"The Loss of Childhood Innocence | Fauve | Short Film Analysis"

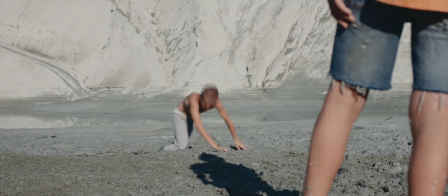(4:11)
Seeing Tyler struggling to pull himself out, and losing a shoe in the process, we witness how strong this mud can be.
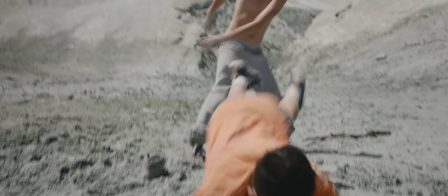(4:22)
So when Tyler, still in the mood of play, pushes Benjamin in, we're aware of the severity of the situation.
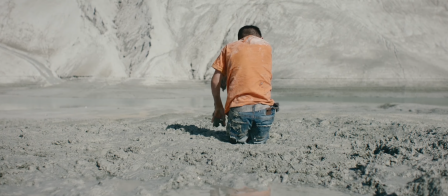(4:30)
From here on, the film goes from a handheld look into a locked-off feel, signifying that misfortune looms.
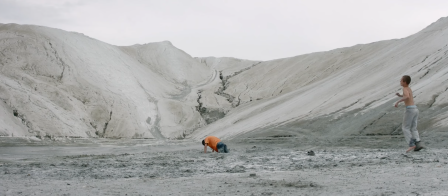(4:37)
We want Tyler to get him out, but he's too naive to realize this, and instead, laughs at Benjamin's suffering.
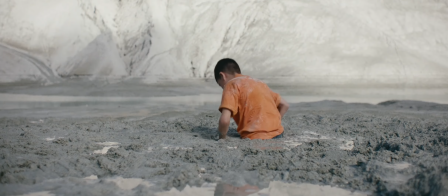(4:45)
Benjamin tries to wiggle out, and we can see his legs sinking into the mud in this shot, and he has no solid ground to pull himself out.
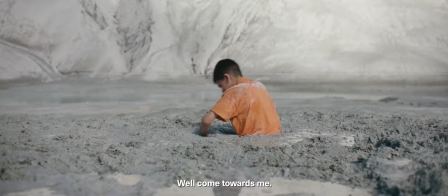(4:53)
We can feel the tension of the situation, as we know Benjamin's being pulled down rapidly.
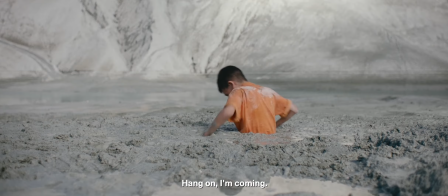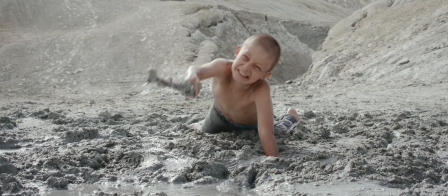(5:04)
The stakes are raised when Tyler finally tries to help him out, but can't reach him, even with a stick.
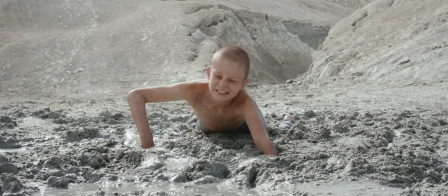(5:10) I don't want to put the bag on my hands!
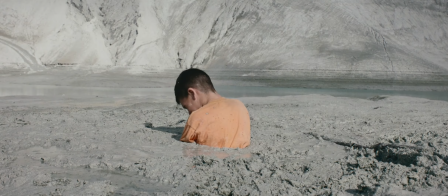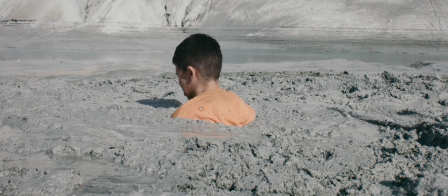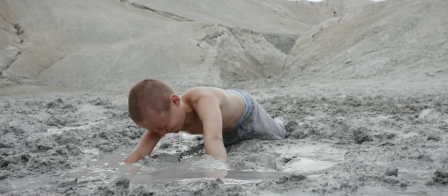(5:23)
We see Benjamin now chest deep in the mud. Tyler gets stuck, and for a moment it seems like they will both sink.
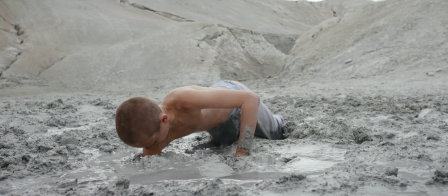(5:30)
But Tyler manages to struggle out.
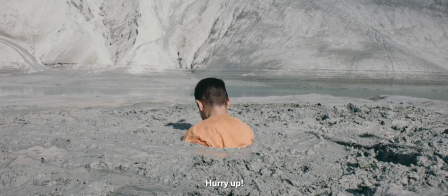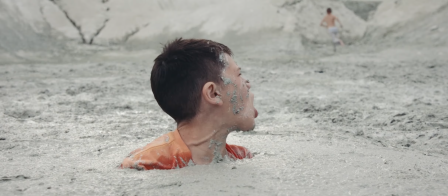(5:42)
Tyler runs away to get help, but this scares Benjamin as he's left alone.
No!
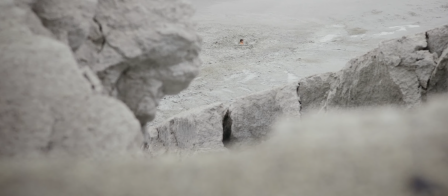(5:51)
The more he moves, the more he sinks.
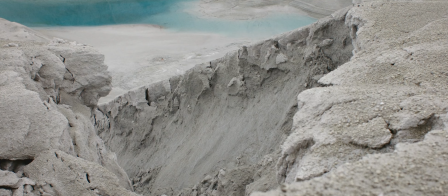(5:54)
He shouts for help, but his cries don't carry far in this massive mine, and the film cuts to wider shots to show this.
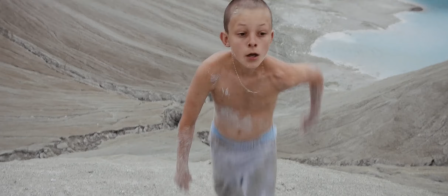(6:02)
In just four minutes, each twist and turn caused by the two kids elevates the tension and suspense.
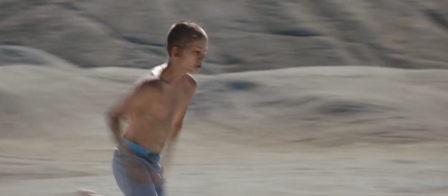(6:08)
We're hooked. We want to know what happens next, and at this point, it's clear that the situation is precarious.
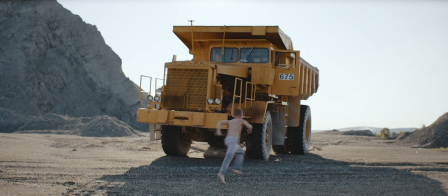(6:16)
We follow Tyler as he runs toward a truck to get help. We're wondering what happened with Benjamin, but the film doesn't give us any satisfaction of knowing.
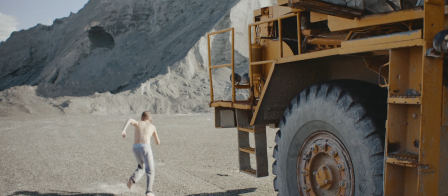(6:24)
We see a kid not knowing what to do as he shouts for help, but there's no one around that can hear him.
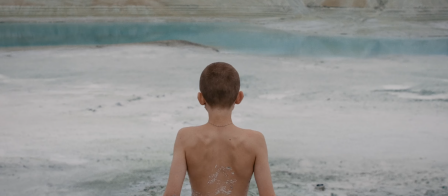(6:39)
And when Tyler finally comes back, it's revealed that Benjamin is gone. The mud has swallowed him whole.
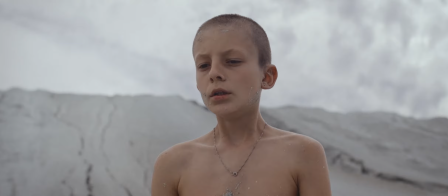(6:48)
The film lingers on this close-up shot, and Tyler heaves and shivers in pure terror.
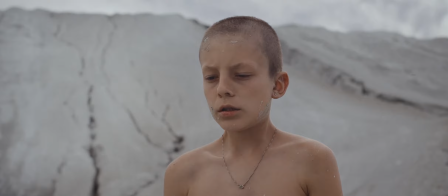(6:55)
It seems that the film has foreshadowed Benjamin's demise right from the start,
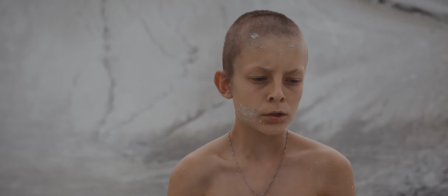(7:00)
with the ominous tone while he's trapped in the train, but we've been tricked into letting our guard down.
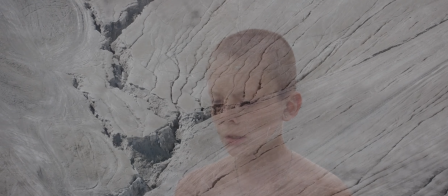(7:06)
Unbeknownst to us, it was setting us up for what was to come.
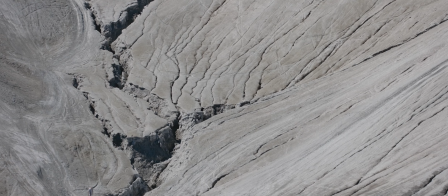The film transitions to a sequence of wide shots fading by as Tyler walks alone in the arid wasteland,
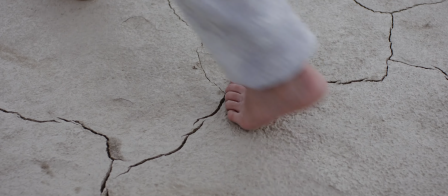(7:25)
the very picture of hopelessness, aimlessness, and confusion. Tyler is transmogrified.
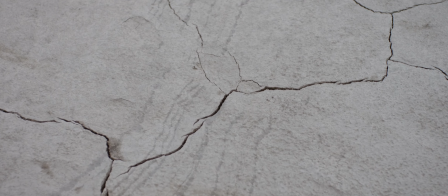(7:32)
Where childish joy once radiated, there is now a deep cloak of remorse and grief too heavy for him to bear.
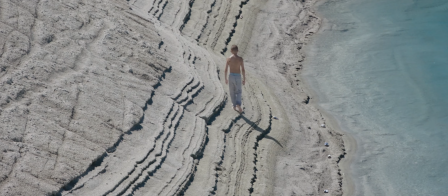(7:38)
He's come face to face with reality, and his innocence stripped away. There's still a sense of impending danger as he slips on the rocks from time to time.
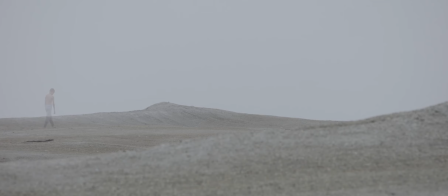(7:48)
A lot has happened, and the film takes this moment to breathe and to let us take in what has just happened, just like Tyler.
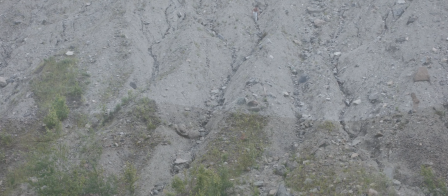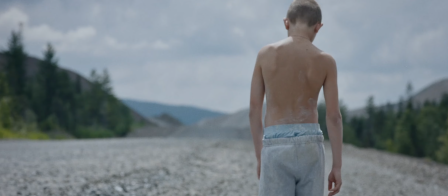(8:01)
He slowly returns to the forest, and the greenery starts to reappear.
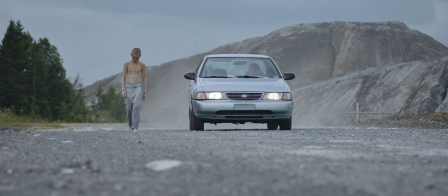(8:06)
A car passes by and the driver asks if he needs help.
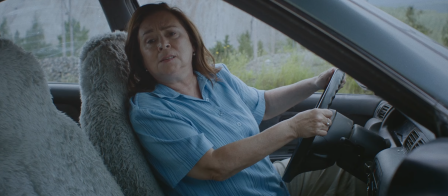(8:15)
Perhaps a bit coincidental, but it doesn't take you out of Tyler's shock.